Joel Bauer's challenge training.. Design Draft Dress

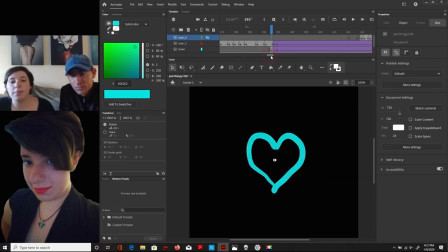Yep, I had to draw each individual frame and sometimes some of these frames were too fast
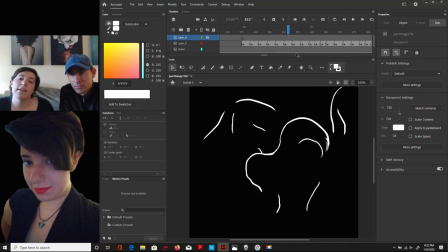like this this transition was like really really fast so i had to actually add extra frames to it to make it a little slower
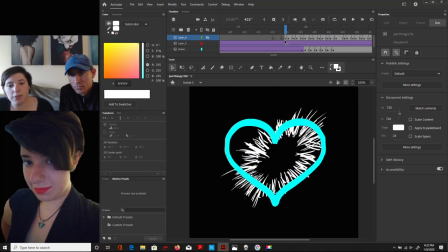and then the heart this explosion thing was uh i think that was
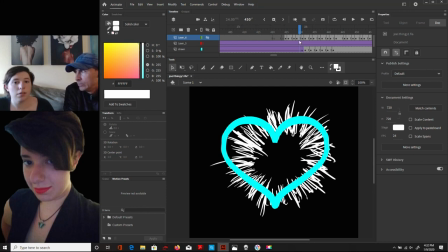your idea wasn't it well we worked with what we had and you you had ideas and you were working with different things you're like well when you when you
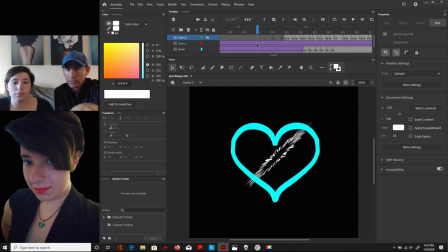asked me you said well how about we and you came up with that little you definitely came up with that little spinning thing how it comes from the background because it's like one object and it just like rotates I thought that was really cool yeah and then the heart itself is is like a
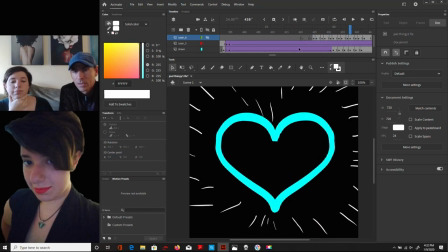formed object so she could just blow it up evenly it explodes I mirrored it I
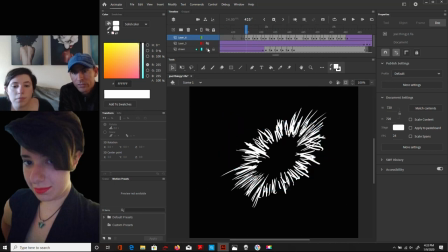might be on this layer yep so we were saying like after that explosion happens that the signature
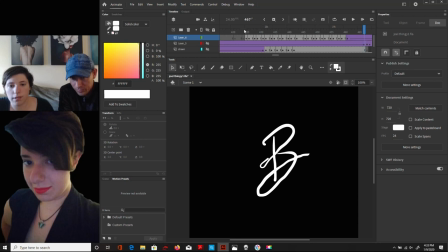can start to happen yep and see how how many these little black dots right here is each frame so
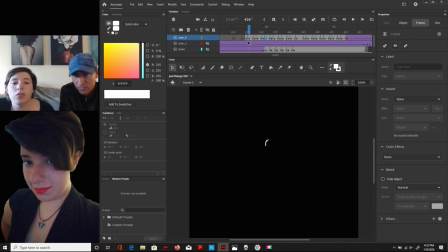I I drew this extra I drew each in between frames so then look a little smoother which I think it came out not Not too bad. And then the, so that looking so smooth, like in frame to frame, does that have what you call the tweens on it, like it has an effect on it that makes it like fill in the gap a little bit?
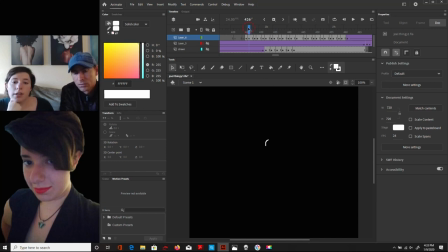No, I just use regular in-between where I just hand draw each line and in between, let's just show an onion skin here. See that's what onion skin is and Joel, and if you watched the, most likely you did watch the webinar where he says that
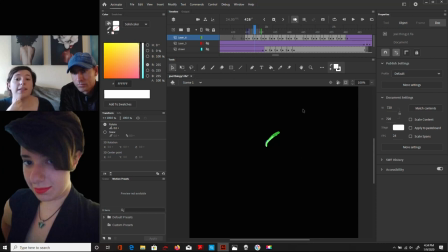this is what Walt Disney did back in ye oldie times. With physical onion skins. Yeah. The little onion skin layers. Very thin. Very thin paper. Paper. You can see through.
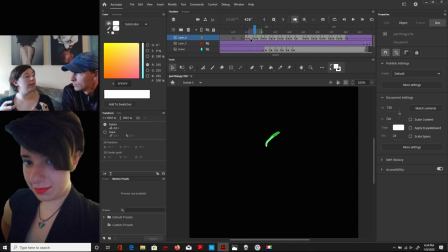That's why it was originally called onion skin because that thin layer of onion is see-through once you take each peel off. So that's That's what this is, and this is like hand frame by frame time consuming drawing.
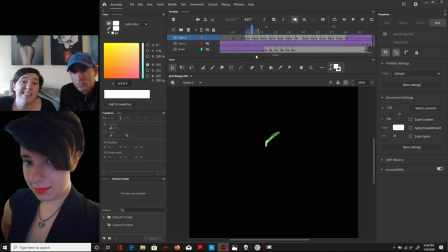So then you can see like that's what in-betweening is, is you draw between each frame. So then it looks a lot smoother and it's a lot more even. See how each, the green line is what is the next frame.
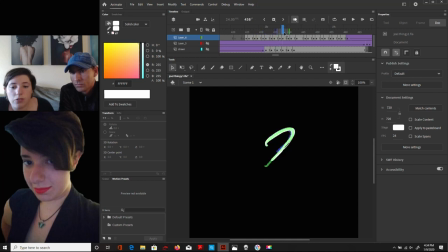So I just drew like each. And there's another layer you can use that's the one before, right? Yep, the blue one is before. It doesn't really show up well on this though because the green is kind of blocking it.
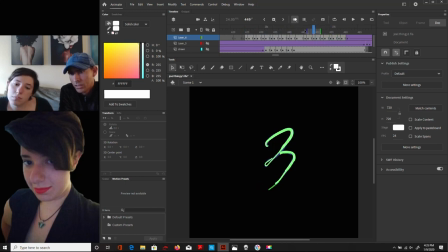So that started to form on its own, later the explosion, and then you kind of crystallized it and
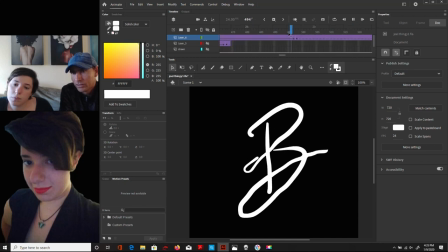then had it start to expand kind of with the heart, right? and then the heart disappeared
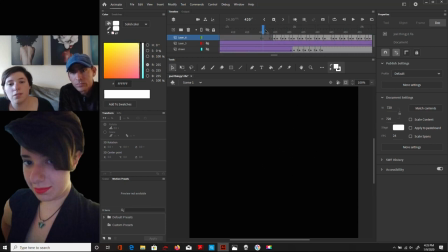if I did this over again we would definitely like maybe fade out the heart because it kind of just once again out of
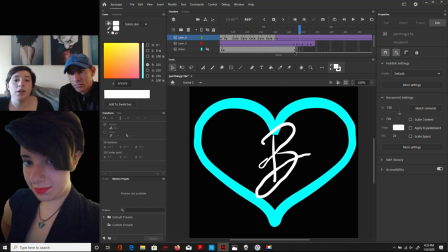time definitely if we had a little bit more time and not like surprised we're gonna do a challenge in like three days which wasn't really Joel's fault he didn't know